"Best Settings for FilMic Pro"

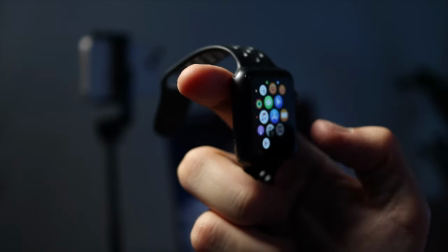[8:49]
Both FilMic Pro and Camera App allow you to do that from any Apple Watch.
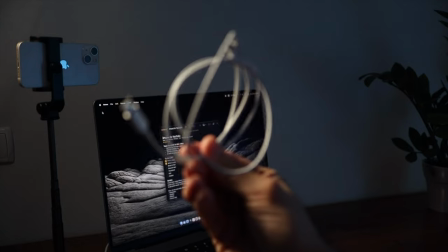[8:57]
We can also use the regular cable to connect our Mac to the iPhone.
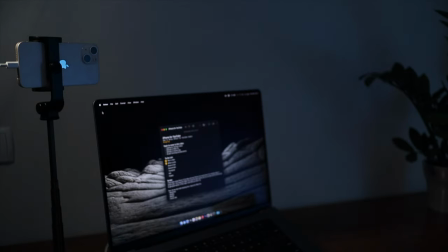[9:05]
And if we open the QuickTime player,
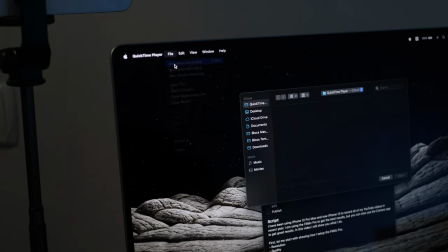[9:10]
click on New Movie Recording, we can also select the iPhone as our camera source.
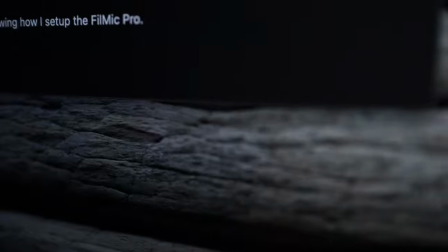[9:18]
And this will be very handy because we can view what we have on our iPhone screen.
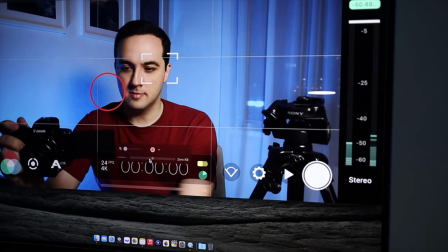[9:25]
And at the same time, we can take a look at our notes as we film our video.
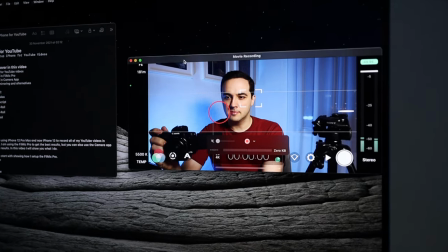[9:31]
I won't be using that because I'm using the Shure MV88 lighting microphone,
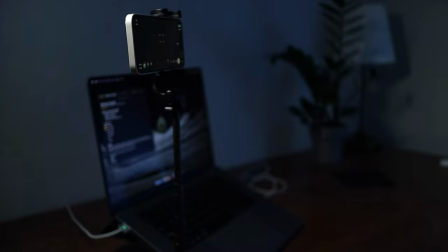[9:37]
meaning I don't have two ports on my iPhone. So I will be switching back to screen mirroring.
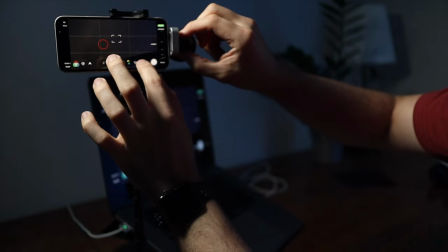[9:48]
Attaching my microphone. Let's make sure that it is recognized by the FilMic Pro.
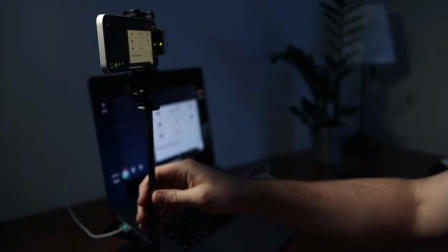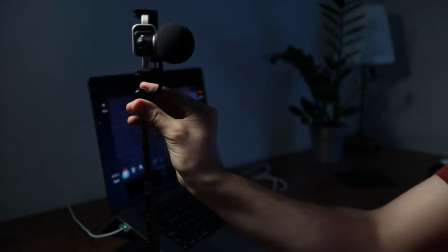[10:01]
So after I've done setting everything, I will put the phone where I want.
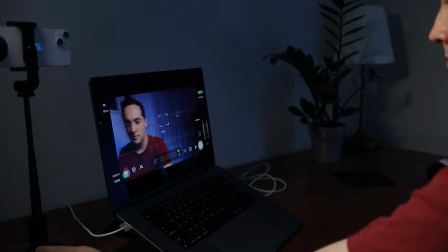[10:07]
I will make sure that the framing is perfect. And right before I'm ready to record my video,
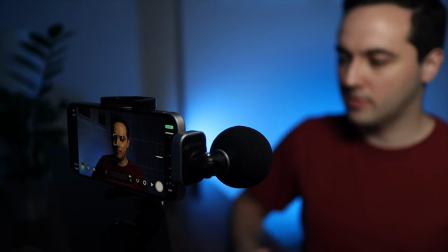[10:15]
I will turn off the screen mirroring and just use the volume keys to start recording.
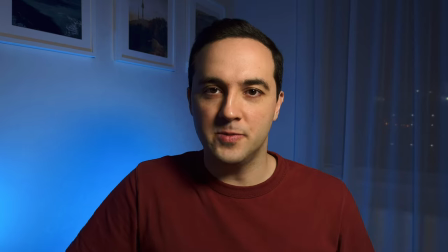[10:27]
Okay, so this is the video. I'm filming this FilMic Pro, and right now I'm about one arm length from the camera.
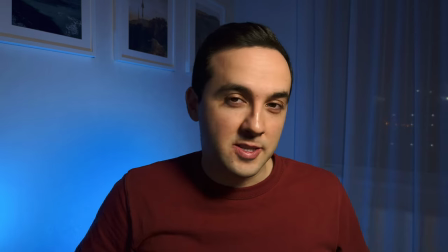[10:36]
And it is raining outside, so the audio won't be very good.
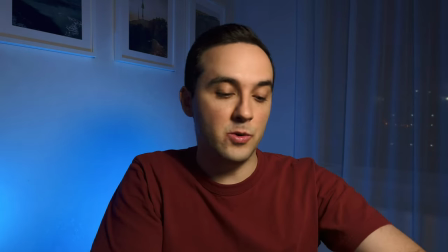[10:39]
As I actually mentioned before, I can see how I look in my Apple Watch, and yeah, I think this is quite good.
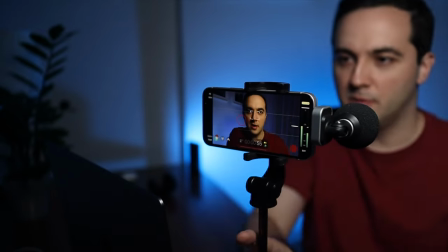[10:47]
And if you get closer to the camera, or you put it closer, you will get more separation from the ground.
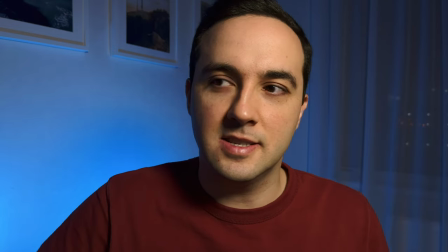[10:55]
But even without it, I think that this contrast will give good enough separation.
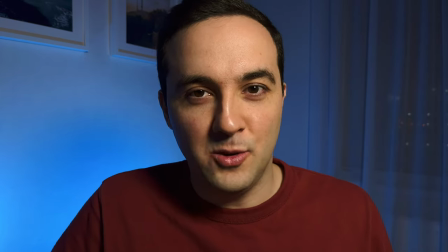[11:00]
But if you want to get the best, blurry the ground, and you are not afraid to get closer to the camera, it is also possible.
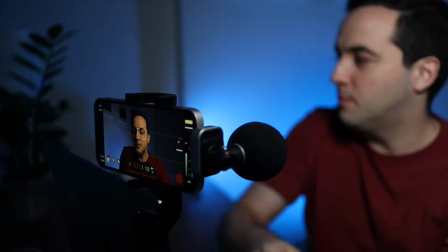[11:09]
Now, like I said, we are using the key light, but if you want, you can always experiment with lighting.
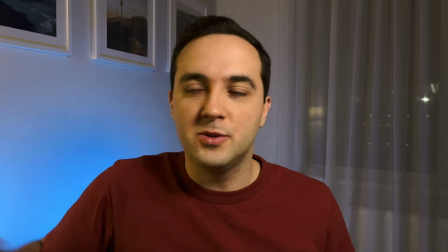[11:17]
You can put this lamp here.
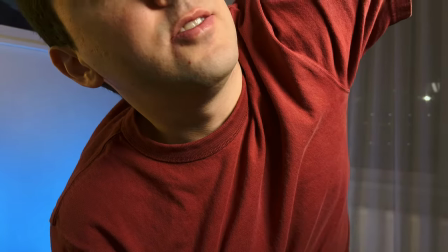[11:20]
You can try to adjust the strength of the key light, and it will reflect how your video looks.
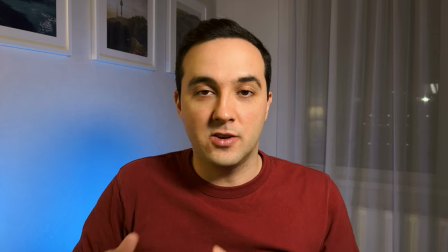[11:29]
But make sure you set all of the settings inside the FilMic Pro so they're concrete, and then after that, just work with your lighting.
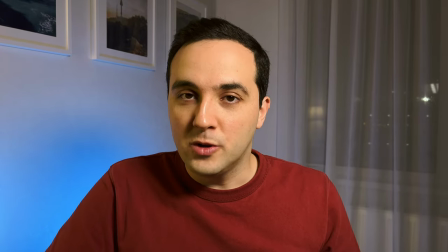[11:36]
Now, this is FilMic Pro, but what will we do if we are using the camera app?
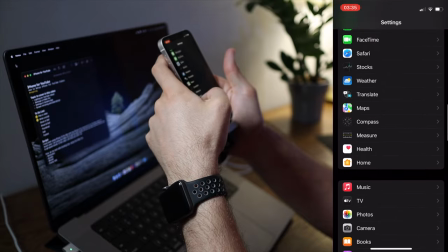[11:44]
Before opening the actual camera app, let's go to settings and find camera.
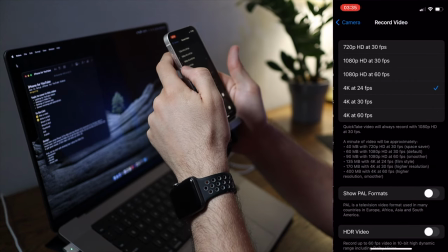[11:49]
From here, I recommend to change the quality to 4K 24 or 30 frames per second.
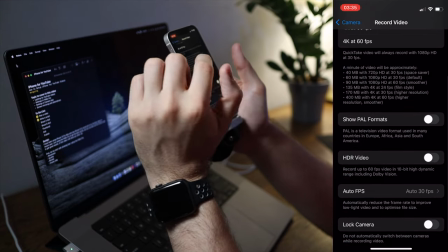[11:56]
And if you have HDR enabled, disable it because it is not very good for studio shots like this.
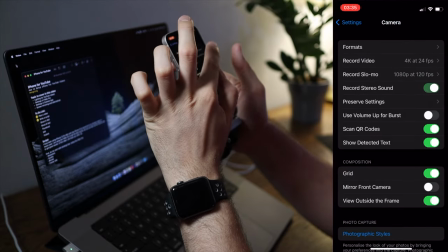[12:02]
Enable stereo sound and grid, which is similar to guides we had in FilMic Pro.
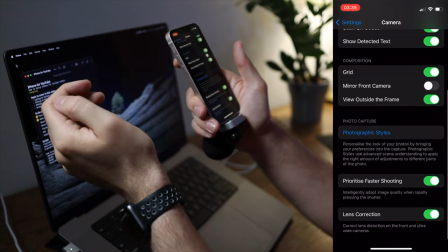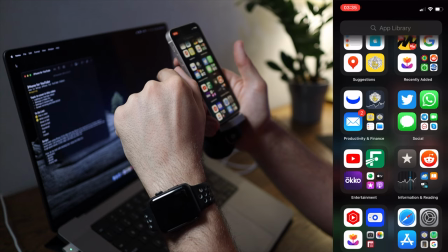[12:14]
So after that, let's go to the camera app.
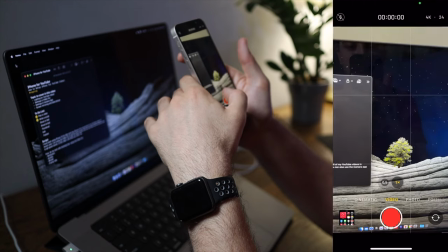[12:19]
And we will be using the video mode, regular video mode.
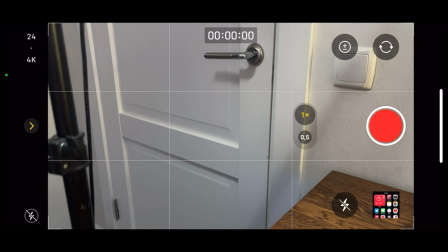[12:24]
We will be using 1x, the wide camera.
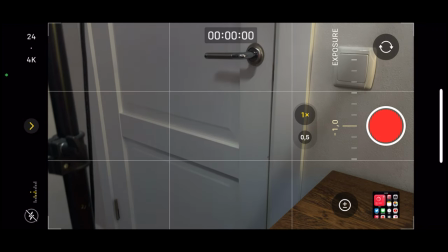[12:29]
And the only thing I would change here is set the exposure to -1 or -0.7.
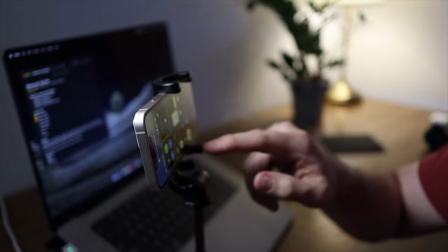[12:39]
So I will be enabling the screen mirroring once again.